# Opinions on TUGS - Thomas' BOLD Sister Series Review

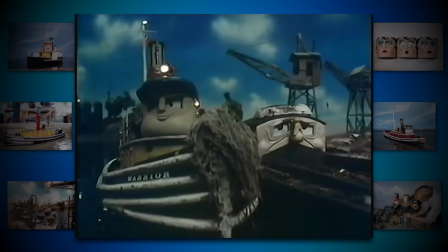You have Lord Stinker, the garbage barge, who usually works with Warrior on garbage duty.
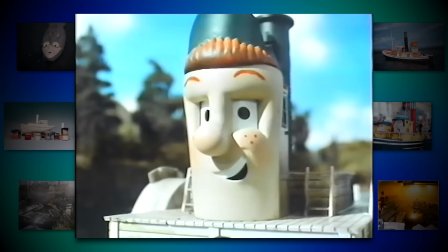Billy Shoepack, the alligator tug who loves explosives, or as I like to call him, David Mitten's self-insert.
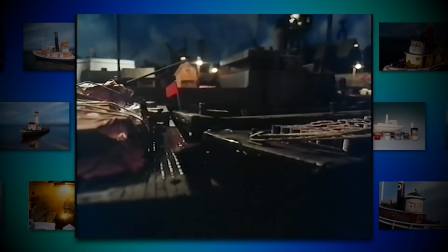Blue Nose, the naval tug whose narrow-mindedness triggers the munitions fire.
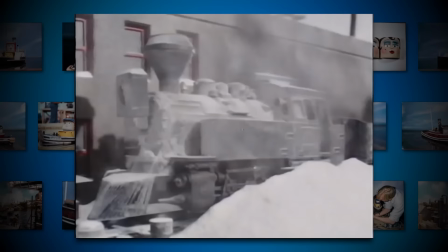And you also have Puffer, the dockside steam engine, who, by the way,
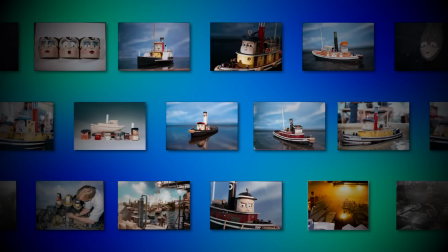had his engine chassis used on set of the first series of Thomas and Friends as the Marklin engine.
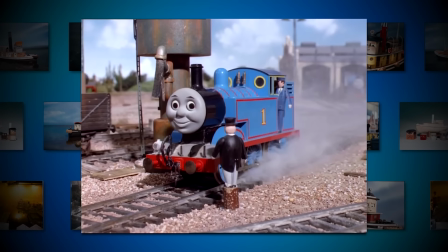Where was this Marklin engine? Well, anytime you saw a line of trucks moving off-screen, that was the Marklin engine.
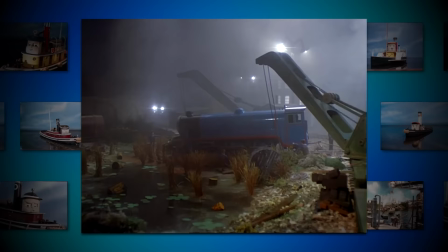Only occasionally was it ever caught on camera, as it was used to move rolling stock to make the yard feel busy.
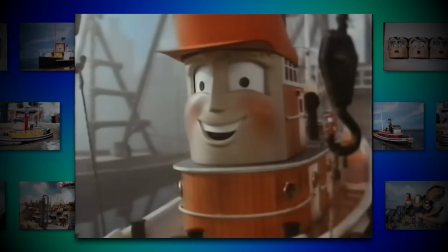Sorry, where was I? Oh yeah. You also have Boomer. Okay, Boomer!
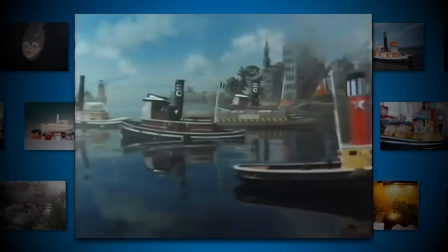The jinxed tug, who, because he had his name changed, becomes a jinx around the city port, and causes chaos wherever he goes.
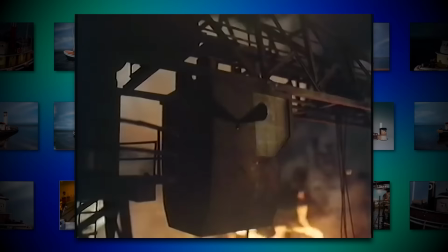And you also have the dockside crane, Big Mickey, who, believe it or not, we actually see die on screen.
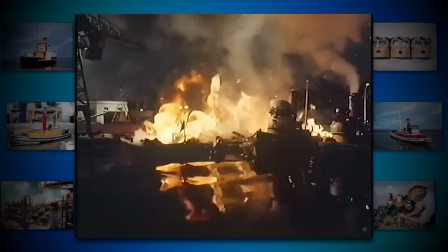When the munitions causes Doc to go up in flames as he topples into the water as he sinks and dies.
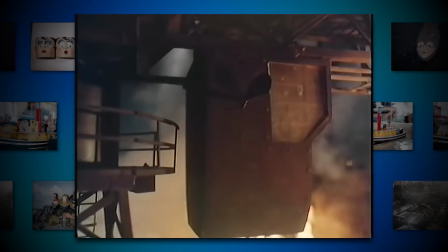Stay where you are! I'll jump clear!
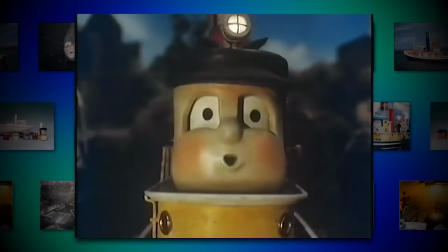Big Mickey!
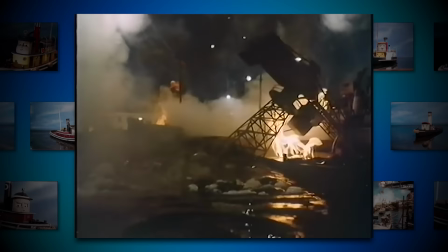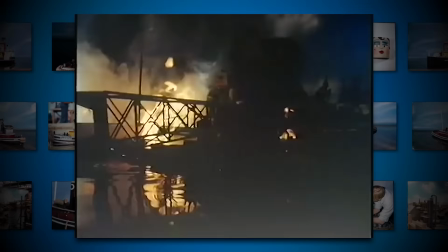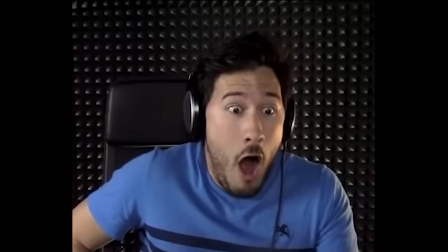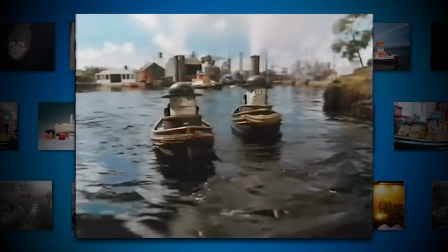And holy shit, you just have so many other side characters in this series.
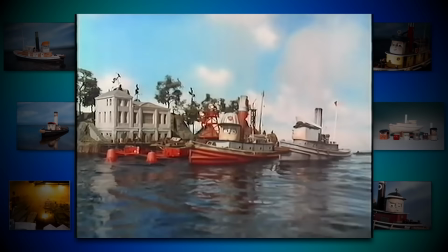They really went all out with making the world feel alive with just the vast quantity of characters in the show.
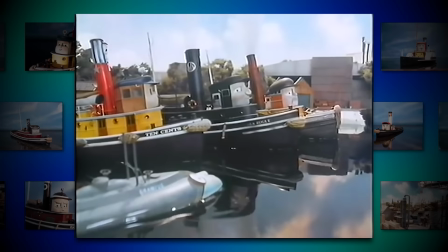That's one thing I commend the show for the most.
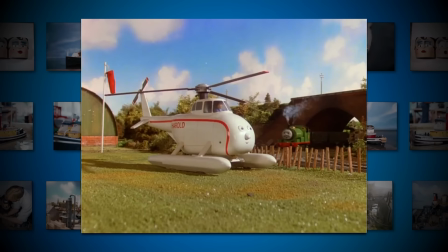While Thomas and Friends was limited, in its first four series anyway, to only have characters from the Reverend Audrey's books,
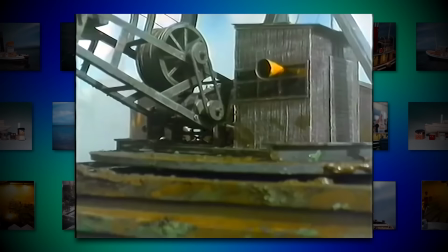the production team at Clearwater Features had as much freedom as they wanted with creating these characters from scratch.
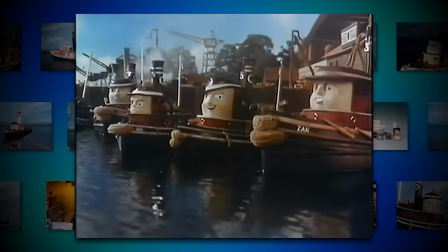I really like the Starfleet, I really like the Z-Stacks,
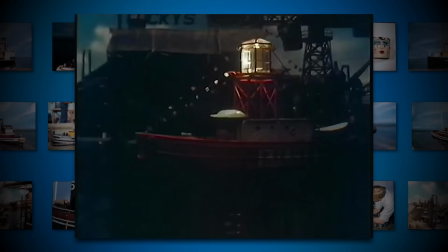I really like their rivalries and dynamics with each other, and I like whenever the reoccurring side characters are featured.
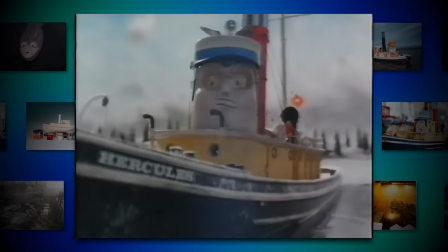Not everybody has notable character development like most of the characters in Thomas and Friends do,
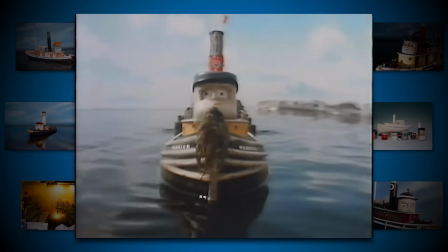and not everyone is that memorable and just kind of exists to me.
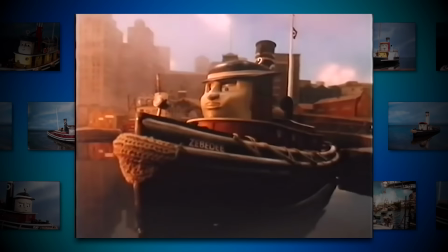But the development they do get, mainly with Warrior and Zebedee, is awesome.
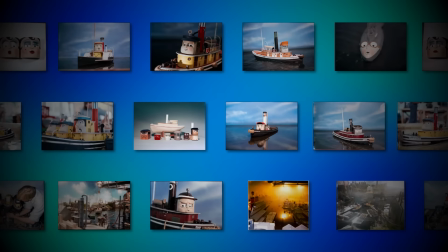Easily one of the most standout factors of this show. Speaking of standouts, what would I say is the defining aspect to Tugs?
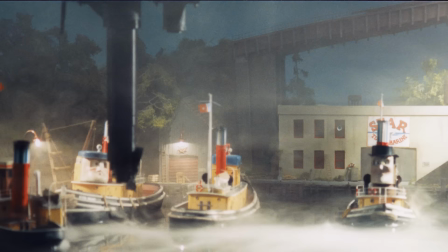Well, to me, and I'm sure to many other fans, that honour goes to the production design.
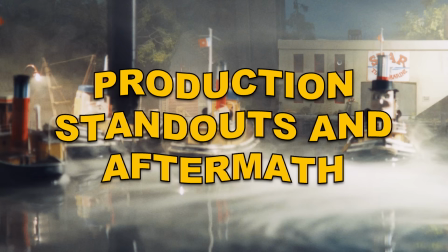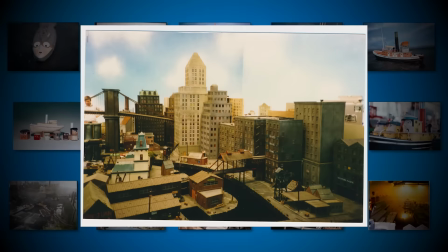With a set consisting of a fleet of steam-powered tugboats, Clearwater Features was tasked with filming with working water effects,
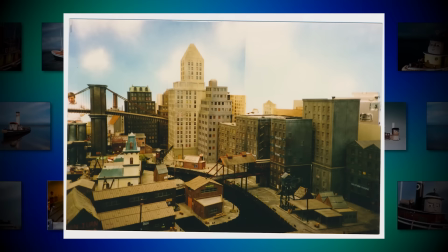so the fictional location of Big City Port, which was heavily based on the harbours of San Francisco after Robert Cardona's visit there,
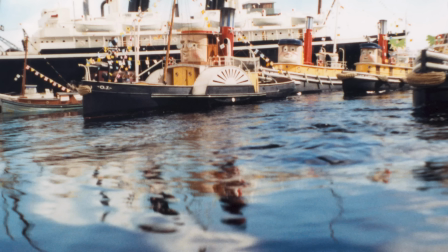was built inside a giant 37-metre deep water tank, complete with blue and green food colouring to make it seem deeper.
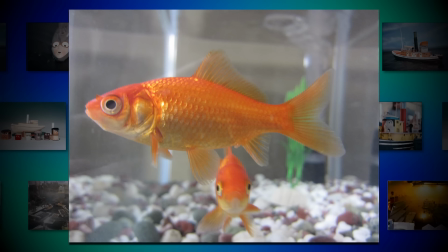David Mitten even decided one day to put goldfish in the tank to joke around on set, but accidentally killed them as the dye was toxic.
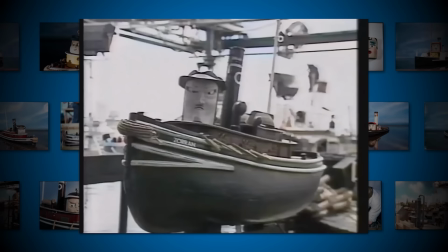To ensure the boats could be fitted with working eye mechanisms and smoke machines to create steam,
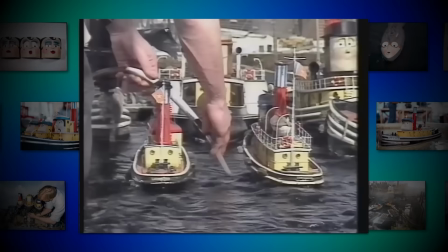the props were built onto poles connected to a chassis that ran across the tank floor to steer them around.
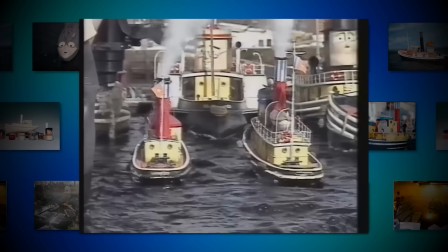That way, they wouldn't sink, and the boats wouldn't bounce around on the ripples of the water like toy boats were prone to do. I legit want to see someone make a Tugs video where the Tugs can't stop bouncing on the water. Like, I've no idea how you'd be able to do it, but any attempt I want to see.
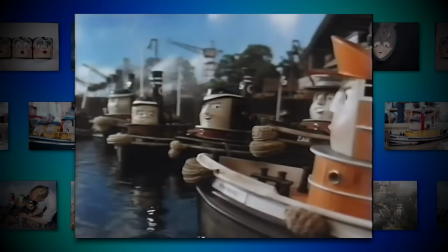I love the visuals of Tugs.
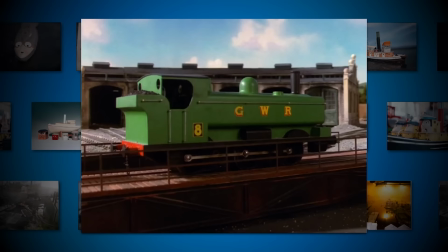Not only were the props incredibly detailed on a scale far above what they had accomplished with Thomas and Friends up to that point,
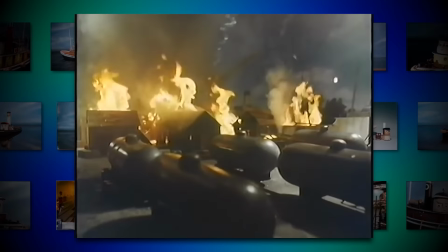but the same effort was placed into the set locations, the explosions,
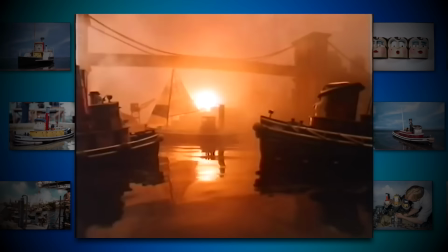oh boy, I gotta love the explosions, and that sexy, sexy cinematography.